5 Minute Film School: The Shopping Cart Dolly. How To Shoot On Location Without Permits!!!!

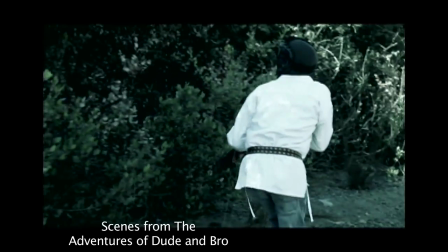[4:10]
I shot this scene for a series I did called Dude and Bro. I was intercepted by the police.
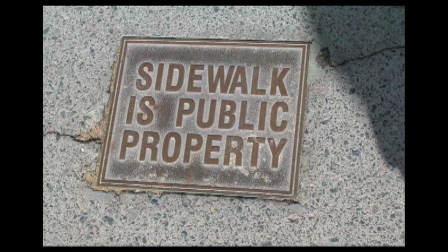[4:15]
Now we're on public property, which is a little bit different. Public property is patrolled directly by the police, so they're just driving around.
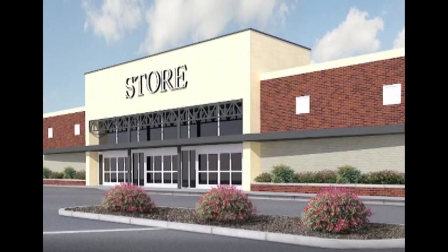[4:21]
Somebody calls them, they can come and intercept us. If you're in a private location, there's a little bit more time because security is going to be the first one to intercept you,
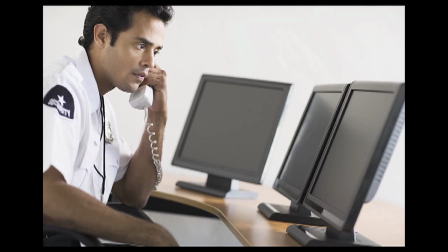[4:29]
and then they will call the police if you cause a problem or don't leave the store. But anyway, in this particular case, we were out in this location, we had fake guns,
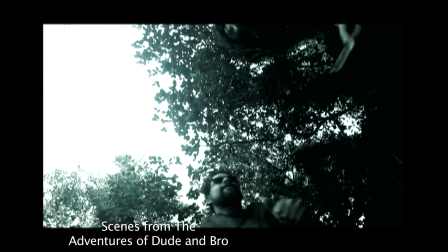[4:38]
fake knives, fake blood, fake body armor, and the police drove up to us and we were like, oh shit,
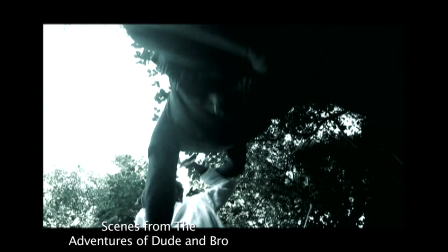[4:44]
what are we going to do? And I put the guns down right away because cops these days are way trigger happy, so I didn't even want that issue to come up.
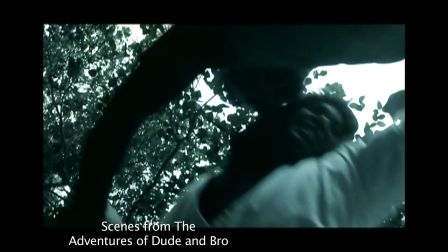[4:51]
When they asked us for our ideas, we gave it to them, we told them exactly what we were doing, and they were very nice about it.
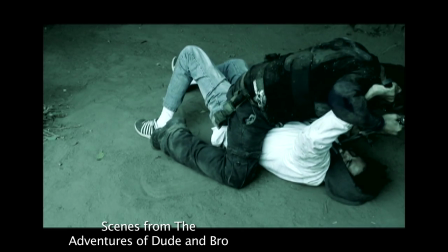[4:56]
They said we'd have to leave because we didn't have a permit to shoot there, and so we packed up our stuff and I finished the rest of the shoot in my backyard.
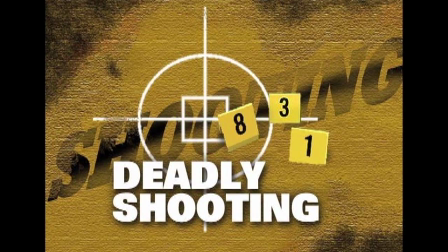[5:04]
Tragedy avoided, so we didn't end up on the nightly news in a cop shooting. Never antagonize, defuse the situation, walk away.
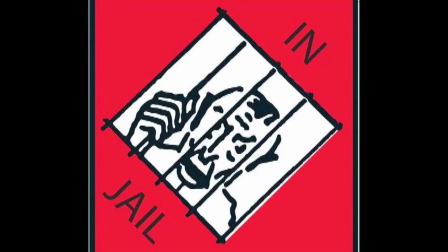[5:11]
It's not worth going to jail for. Well, maybe it is worth going to jail for, but try and avoid it if possible, and the best way to avoid it is by not being an asshole.
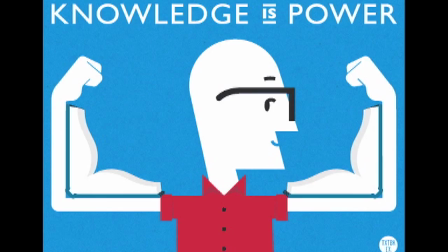[5:21]
Okay, so now armed with the basics, let's do a scene at our local retailer, followed by one at our local restaurant.
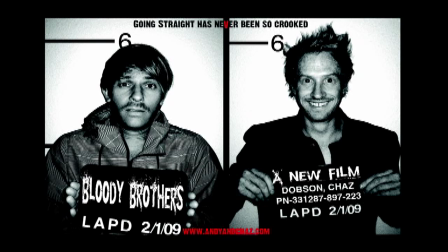[5:27]
Here's a scene for an upcoming feature I'm doing called Andy and Chaz Destroy America, coming out in 2016.
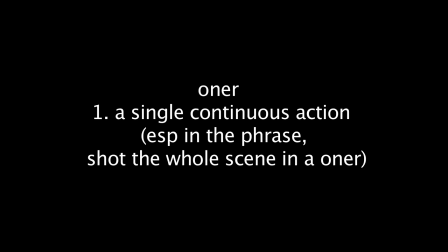[5:33]
Shameless plug now before we really get going here Let me just start off by saying that one earth are your best friends in these cases
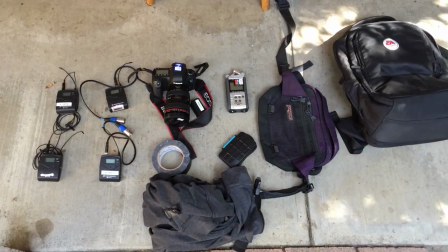[5:41]
So here's our kit I'll put a listing at the end of the video for all the different equipment you see here But this is everything and all we'll use and I'm not even using that big bag. Here's Sylvana
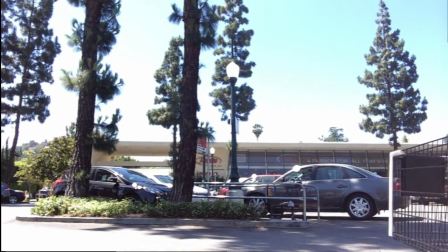[5:55]
And John Paul we're gonna be helping me today in this scene now this first scene I set up using a shopping cart first of all to check
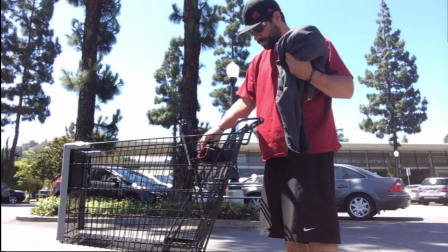[6:01]
the shopping cart make sure it's not an unsteady one I placed the camera where normally you would put a child and
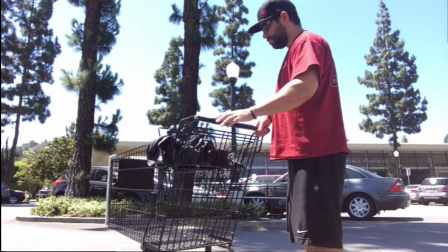[6:09]
Then I placed my hoodie over the top of it so that nobody could see it But I found that wire
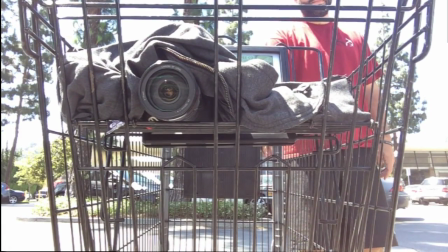[6:15]
shopping carts as opposed to the plastic ones tend to do better as far as being stable like this one
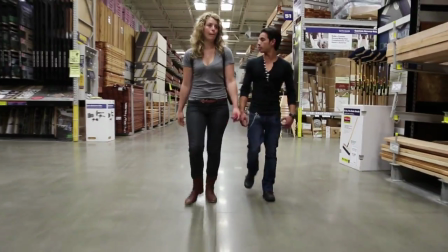[6:23] Can I have some money out of it?
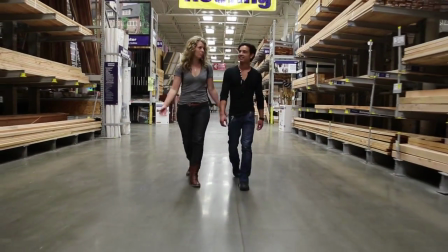[6:25]
What's your idea? nobody saw us bothered us was interested in us we did put some items in the cart to
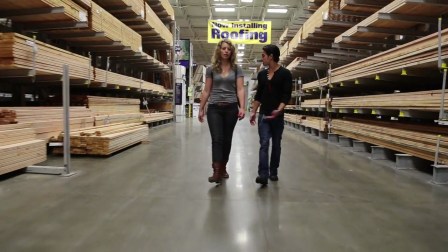[6:33]
make it look like we were actually shopping but for the most part we were not bothered at all now settings wise on the camera I had the camera set to
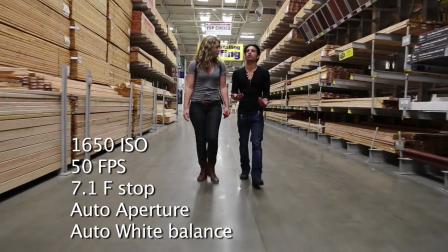[6:42]
automatic for not for focus but for aperture just in case there were lighting changes as we go because I'm not able to
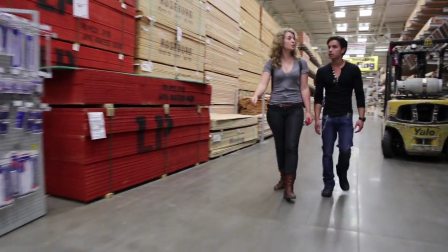[6:51]
actually see the screen while we're doing this and it's important to tell your actors to maintain whatever distance they have between yourself and the cart,
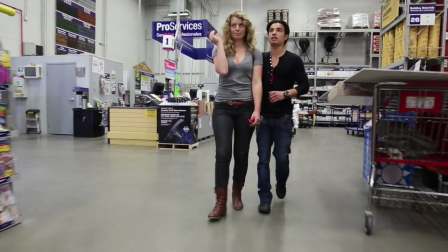[6:59]
and not to close that distance, otherwise they're going to end up cropping the tops of their heads off or something else, or they'll just be plain out of focus.
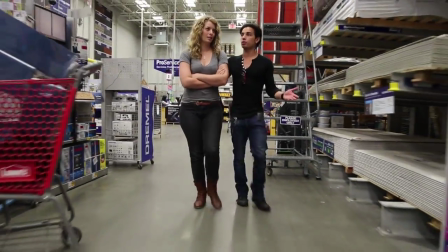[7:07]
I would close down the lens as well, so that you have a little bit more depth of field, and a little bit of latitude as far as the focus.
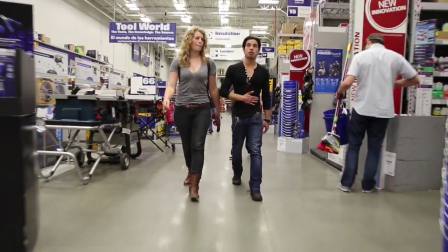[7:16]
It might not be perfectly spot on, but it'll be close enough to look good, as you can see here.
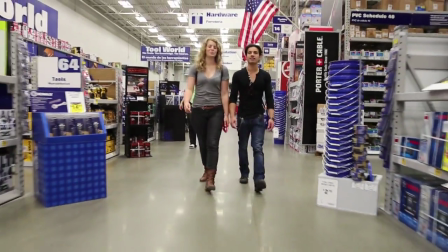[7:21]
One of the things you may come up against is obstacles in the road, because you have to move out of the way.
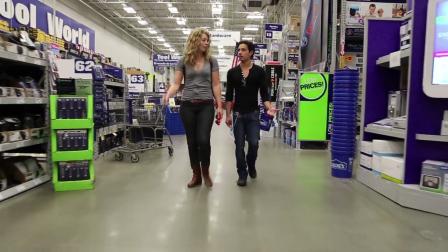[7:26]
I know I said earlier that sometimes it's better to work when it's busy in the store.
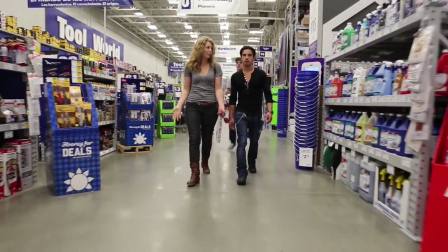[7:32]
If you're going to do this particular shot with the shopping cart,
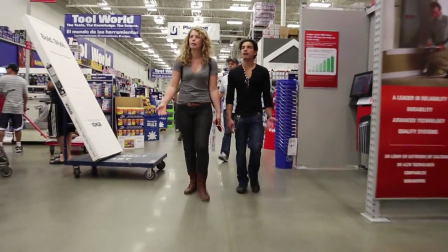[7:35]
that may not be the case because then there's going to be so many shoppers in the store that it's going to make your job and life a lot more difficult.